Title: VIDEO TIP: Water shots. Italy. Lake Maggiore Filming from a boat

This is Terri Marie of Real Mountain Pictures with your video tip of the day.
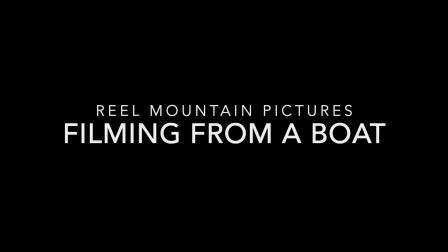0:07 Today's video tip is how to film from a boat on the water. I took this footage while over in Italy on Lake Maggiore near Lake Como going up to one of the forts on top
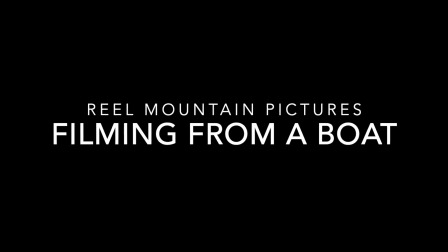0:22 of the hill and there will be some shots that you'll see that you like and some that
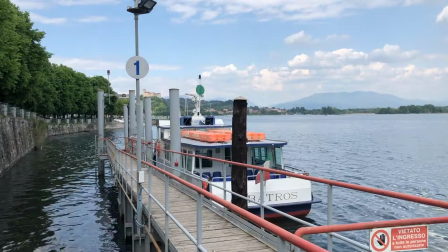0:27 you don't like and I will recommend which are the right ones start off
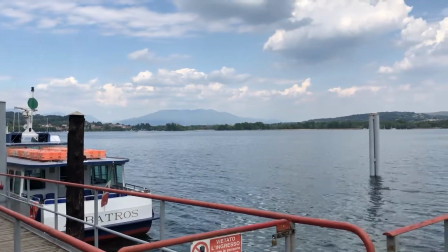0:32 you know getting a feel of the setting this was just a very small little boat short crossing ten minutes
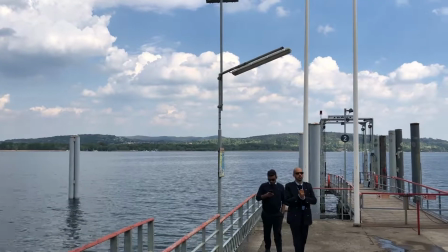0:39 I think so I got a boat and the pier and some of the locals then
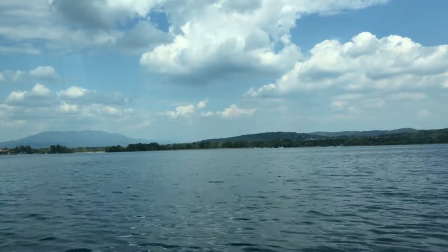0:46 I did a just a no motion shot holding it perfectly still completely
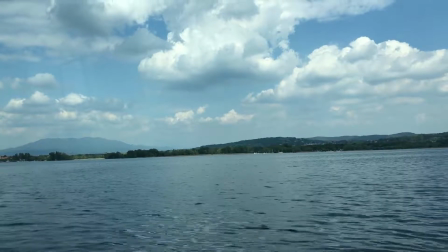0:52 boring so if you're doing a still try and put
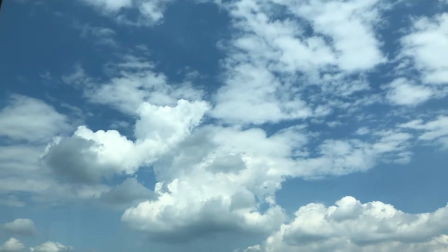0:57 some movement in it after you do the still like up to the clouds makes it a lot more interesting
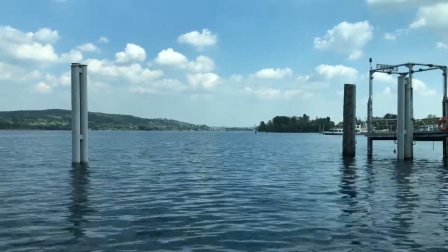1:02 i also did some of the pilings or whatever they were in
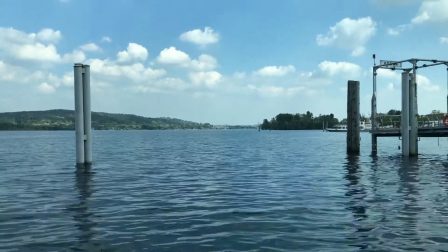1:07 the water have no clue what they are but you could just do a short tiny little
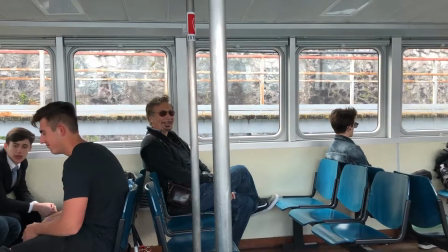1:13 clip of this and if you can get some footage
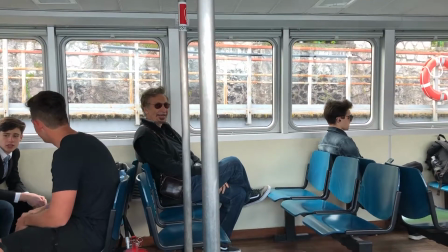1:18 of the locals these were some italians obviously going over to the island for
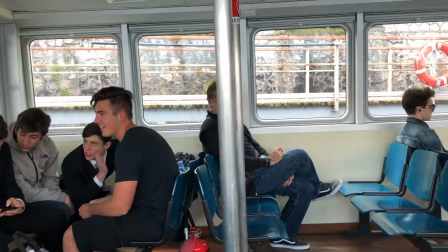1:23 the day speaking in italian if i left the volume up you could hear
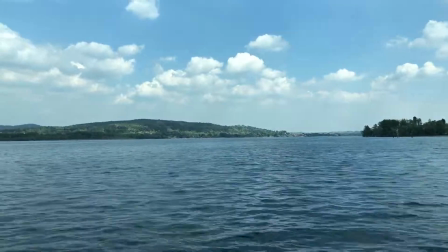1:28 it okay on the boat and we're moving get that shot if possible get the shot before where they
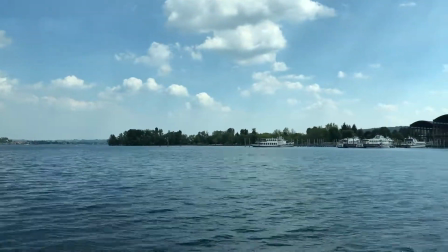1:34 actually toot the horn that they're leaving ring the bell whatever they do they didn't do this in italy Italy is completely different.
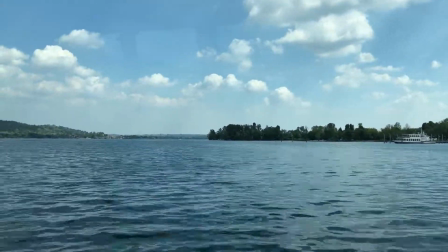1:41 Sometimes they go when they want, they come when they want, they take breaks when they want.
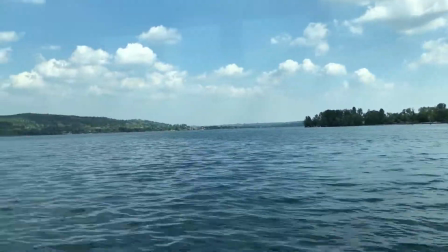1:47 But if you can, put that shot before this one as you're crossing the water.
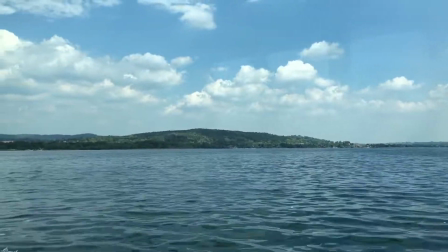1:51 You'll notice this was facing one direction, nice pretty clouds,
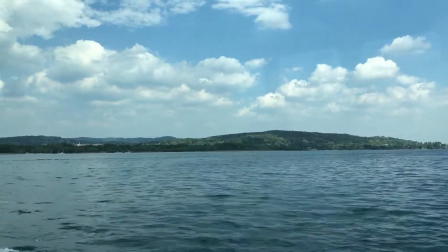1:55 but it didn't show the beautiful city, which is on the other side.
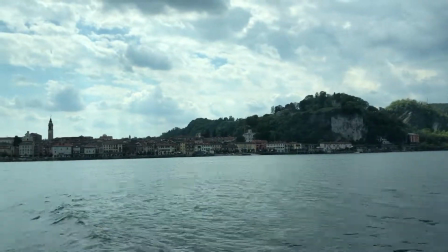2:01 This is a really nice shot. You can see there's more clouds over there though and it's darker see the church steeple
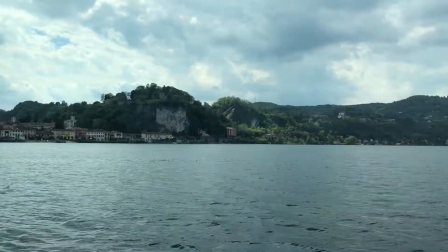2:09 and then I did a pan up towards the beautiful mountains
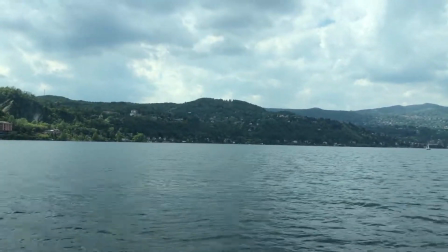2:14 up north towards Switzerland and this next shot this is one
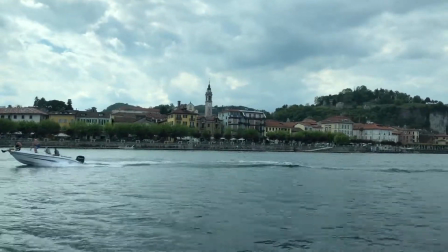2:18 of my favorite shots because the boat crossed right in front of it we're pulling away it's
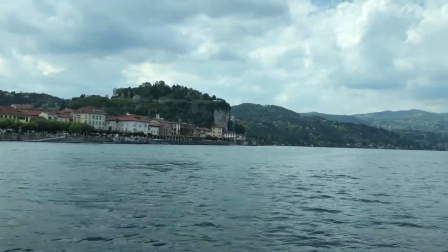2:23 just beautifully composed look for something like that then there was a unique feature that I noticed as I was filming and I zoomed in.
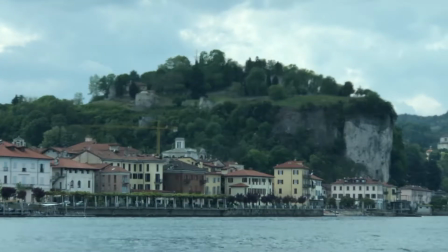2:32 You know, bad zoom. You cut that when you're actually doing your editing. What I also did is I put my iPhone 8 Plus up onto the window.
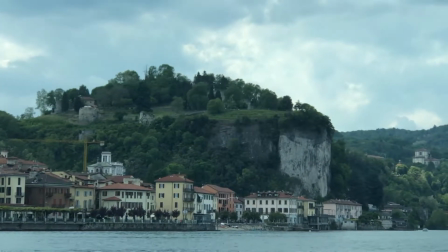2:41 Don't do that because the boat was vibrating and the footage is just warbly.
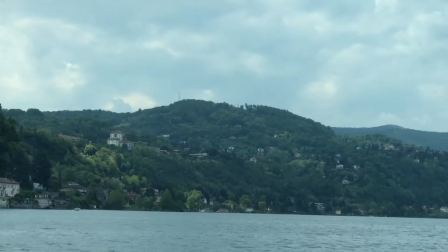2:47 But the shot itself would have been a good composition then to go up into those beautiful hills.
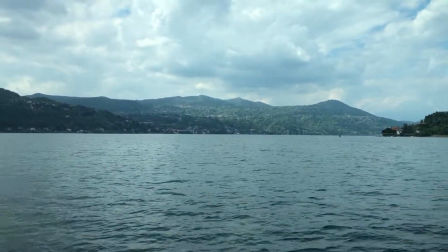2:53 Now, a short crossing. We're almost to the other side.
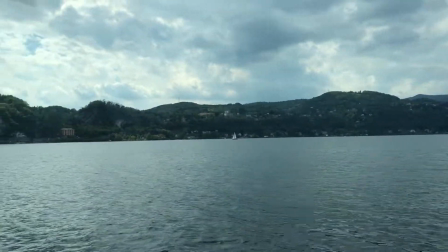2:57 This direction is facing north and then swinging around to the west.
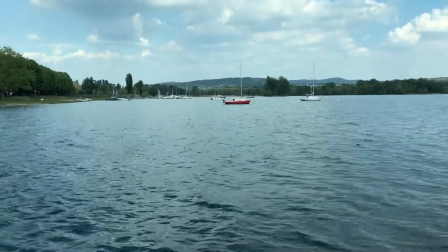3:02 And I want to show you how different camera angles will make your footage look better.
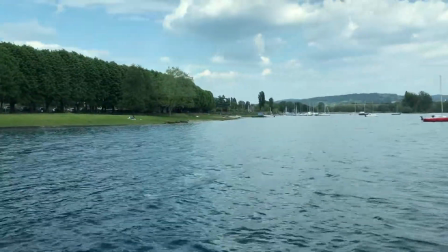3:08 This is facing northeast. Beautiful. The lighting is great.
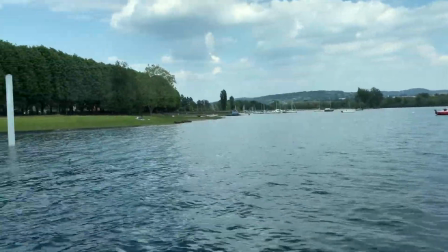3:12 The clouds, it looks like a much better day on this side of the water.